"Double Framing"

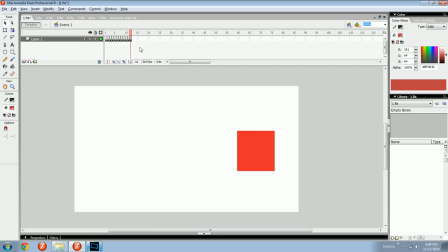0:00 Hey, I'm going to talk about something quick because
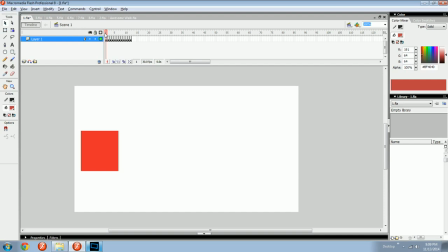0:05 these short videos are a lot easier to wrap your head around than the long ones where so much information gets out. Double framing. So when you've probably heard of this, or maybe you haven't at all, and you're still animating on ones. What? Animating on ones? What does that mean? Andrew Bepler?
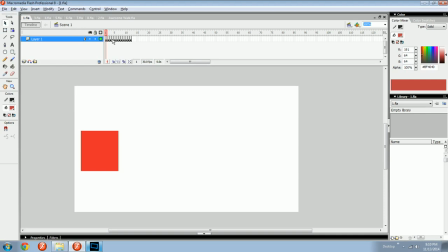0:26 Goodness, so many questions. Just get a good grip of your horses and hold on tight. I'm gonna tell you everything. So I animate in 30 frames per second.
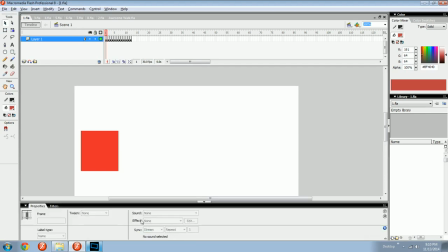0:38 It's pretty great. It makes it really easy to get away with things like double framing. What is this double framing? Oh. Okay, here's a look. Look at my timeline here.
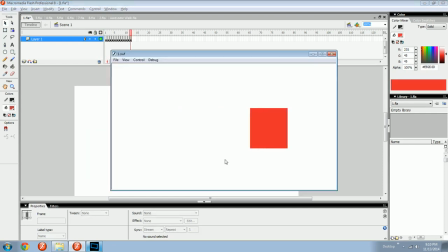0:50 I have a motion of this box going from left to right. It's 12 frames long.
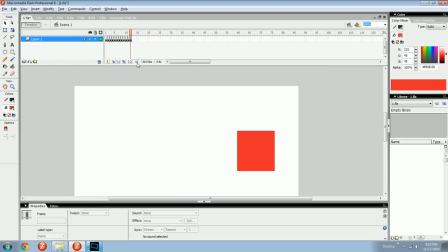0:55 And it takes 12/30ths of a second to progress. Right? This would be 1 second. This is how long it takes at 30 frames per second.
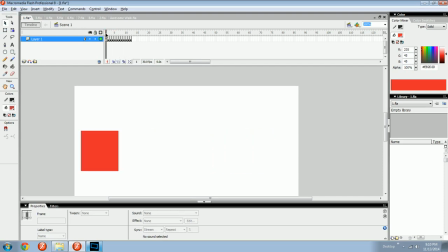1:08 But say I was animating at 15 frames per second.
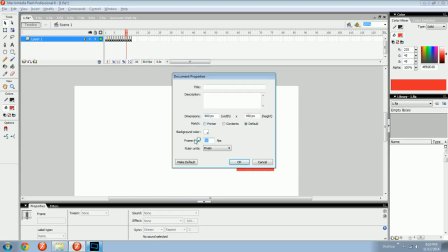1:14 Well, it would look like this. Right here. Slower.
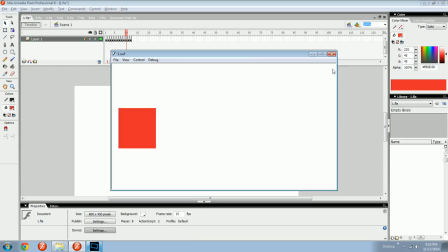1:19 It's about almost exactly half as fast. All right? But I don't have to change my FPS anytime I want.
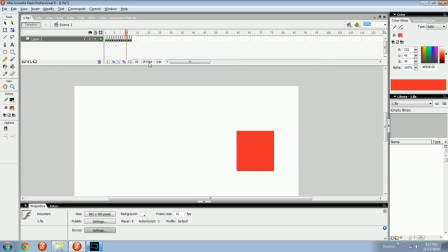1:28 Okay, animating is hard. It takes a long time,
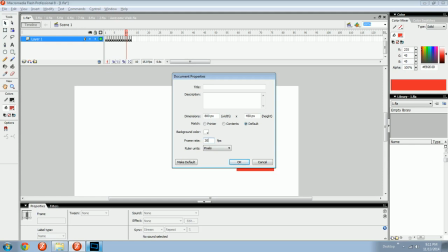1:31 and you shouldn't have to draw every single frame of a motion just to convey the same motion.
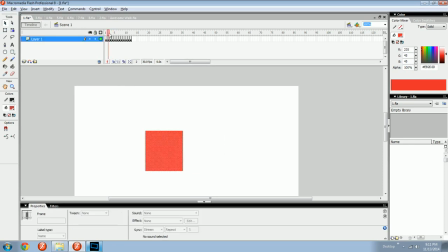1:39 So here's what one might do to stretch out this motion,
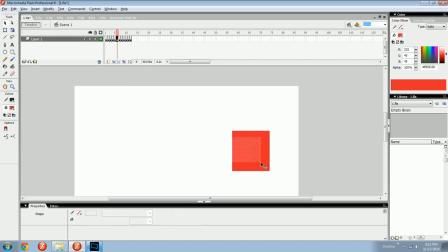1:44 to make it take longer and look, sometimes nicer.
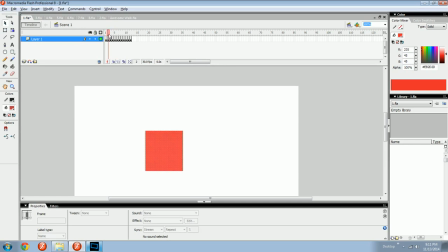1:50 You would do some double frames. And what you're really doing is extending the frame. You can't even, I guess here, no, you can't even do it with your right clicker.
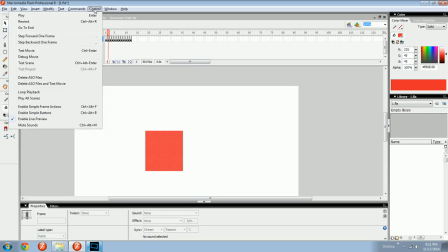2:02 So you get F5 ready on your keyboard, or maybe in here, Control, or Modify, Timeline, Extend Frame. I don't even know, but that's what it's called. So you hit F5, bam, there's one.
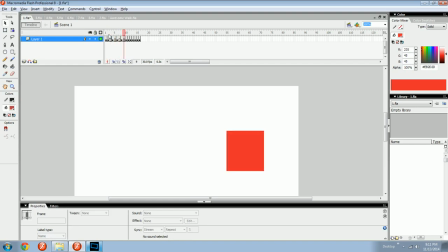2:17 Here's another, there's another. There's another. Now I'm getting towards the end. I might start doing triple frames. These are doubles because there's one, two of the same thing. I might start doing 2 to get triple frames.
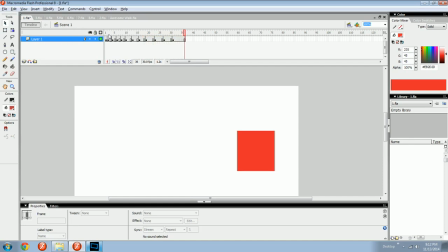2:31 And then I might start doing 3 to get quadruple frames. And then the last one might be like, I don't know, a big one.
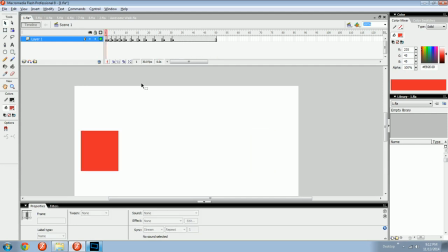2:39 A frame with that many blocks in it. And then it may start to look like this.
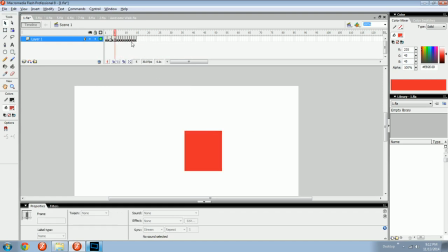2:44 Oh, this is a pretty drastic example. In a real scenario, I might not start double framing until frame 4
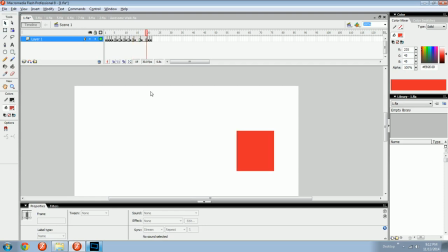2:53 and keep it on 2s until near the end, and then the last one would last forever.
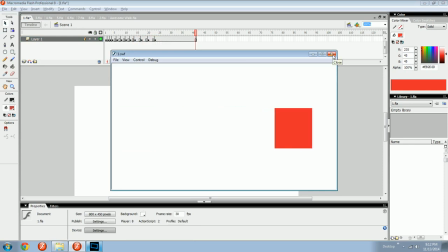2:59 Like that. Okay? That's an example of when you would double frame.
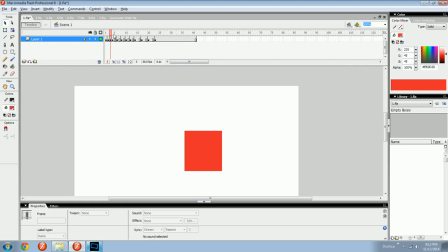3:06 Why do you do it? Why does one double frame? Well, why do you do anything? To save time. Really, it's just being lazy.
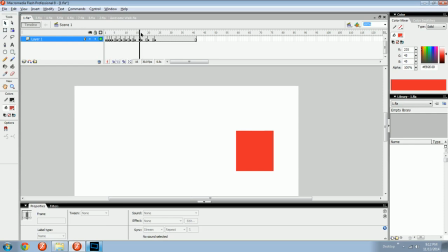3:14 But also, it's almost a style choice at a certain point. It's almost stylistic, because you could go in here and you could add each in-between frame
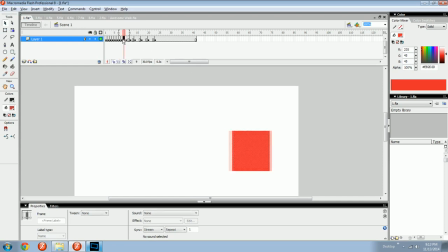3:26 and it would look like almost hyper real, where every frame is there, and that gets a bit weird at a certain point. And it's the exact same thing actually as just doing this.
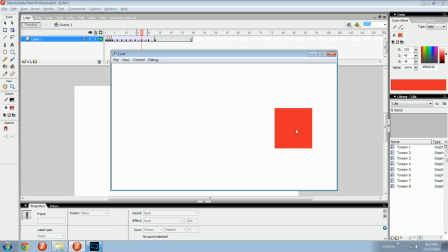3:40 And look at that, you see it, and then look how different it is from this. See, it's choppier, but when you start doing it with figures and stuff flying through the air, it almost becomes like a decision to see something for a longer amount of time.